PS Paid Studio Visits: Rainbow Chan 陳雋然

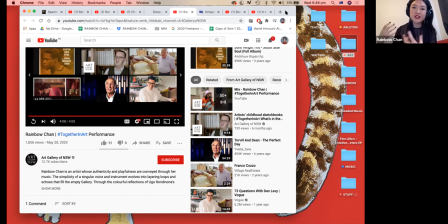one person's house, which they call zimui ok, or sister house. And then they will learn to sing all these different types of songs that all have different social functions. So one could be for weddings, one could be for a funeral, or it could be a New Year celebration song,
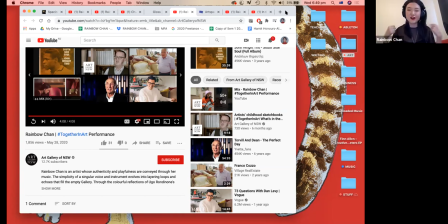or maybe it's just a song to help them keep farming and not lose the energy while they're on the farm. So 3 years ago, I started working with a community in Long Yau Tau
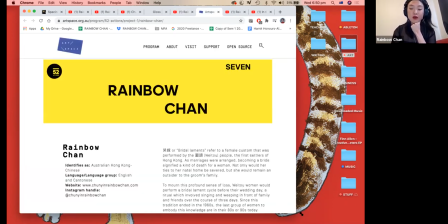learn a bit more about this music.
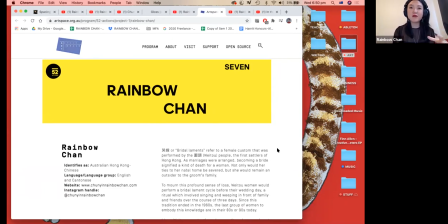And they are part of a community center that is run by the Curator project. So Meng Oi, they're called Meng Oi, that charity. So there are about 9 women in this community who can still sing the songs.
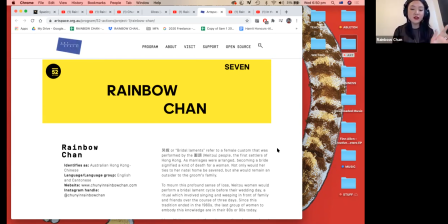They range from like 80 to 90 something years old. And they were also the last group of women who were in arranged marriages. So they just had to get married with whoever the matchmaker said that they had to get with. So for them,
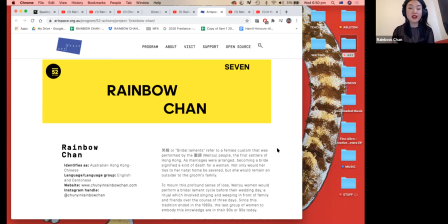what I've learned is that marriage wasn't seen as a happy thing, but it was actually seen as a very sad thing. And the songs that will accompany a woman's marriage was called a hokkako, or a bridal lament,
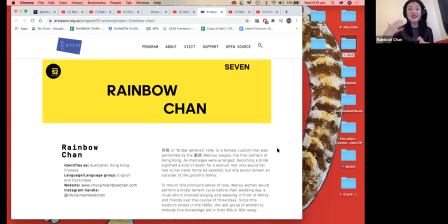where they spend about 3 to 5 days actually crying in front of the family to say goodbye and to say, thank you, but I'm going away now to this new family.
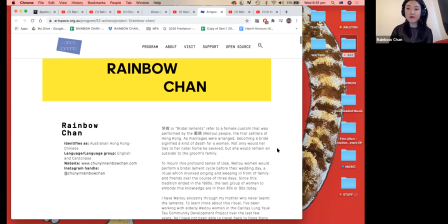So for my more contemporary art practice in the last few years, I've been trying to, number one, document some of these songs in conjunction with the community pawpaw or elders I've been working with,
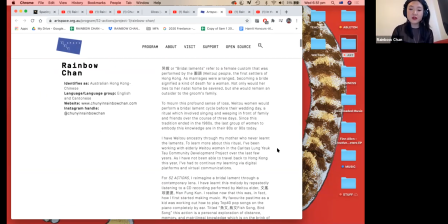but also try to create illustrations or a visual representation of some of these songs, because if it's oral culture, there's always going to be some sort of translation.
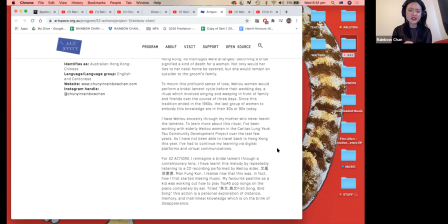If you write it down on paper, then it suddenly it doesn't have the same character anymore, because the meaning is meant to be performed, the meaning is meant to be felt. So I've been trying to find different ways to turn it into a visual language.
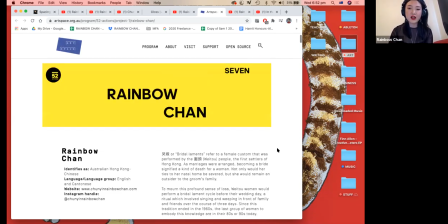So one example is, earlier this year I was commissioned by Art Space, which is a really fantastic not-for-profit organization in Sydney,
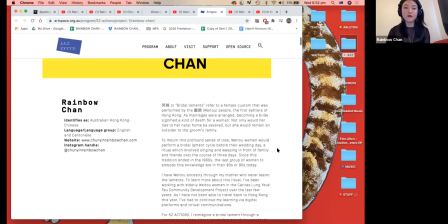to create something for their digital platform, 52 Actions, 52 Artists.
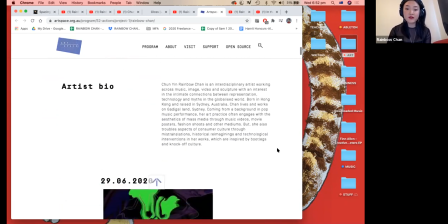And so what I've done for this work is I've interpreted
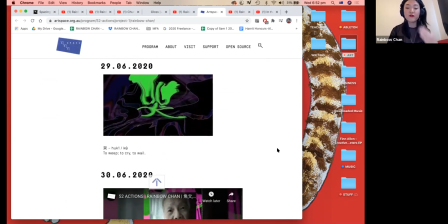one hokkako, which is called Fish Song, Bird Song, or Yuman, Nilman.
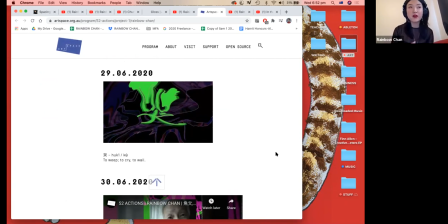So and each of these posts were released on Instagram over the course of a week. So you'll see each image has the date on it, and so that was when it was published. So the first one was just a very abstract image of the word hop to try
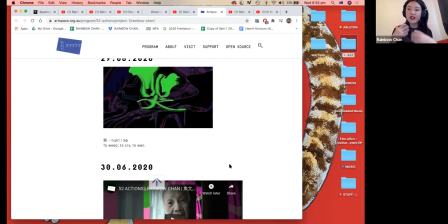and set the mood for people and try to understand, I guess, what was coming up. So that was the title card.
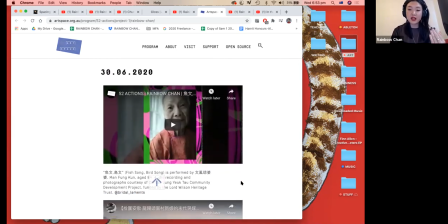And then the second post that was made was actually a tribute to the granny who taught me this song. So this was a very interesting process for me, because I wanted to make sure that the link or the
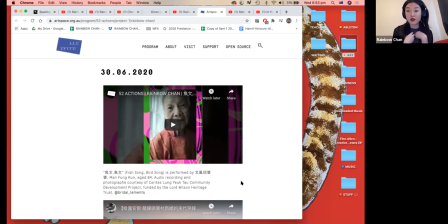connection to the original singer or the elder who taught me the song was the most important thing that people heard first. So I didn't want them to just hear my version and then not think about the history. So this was just my way of acknowledging this granny.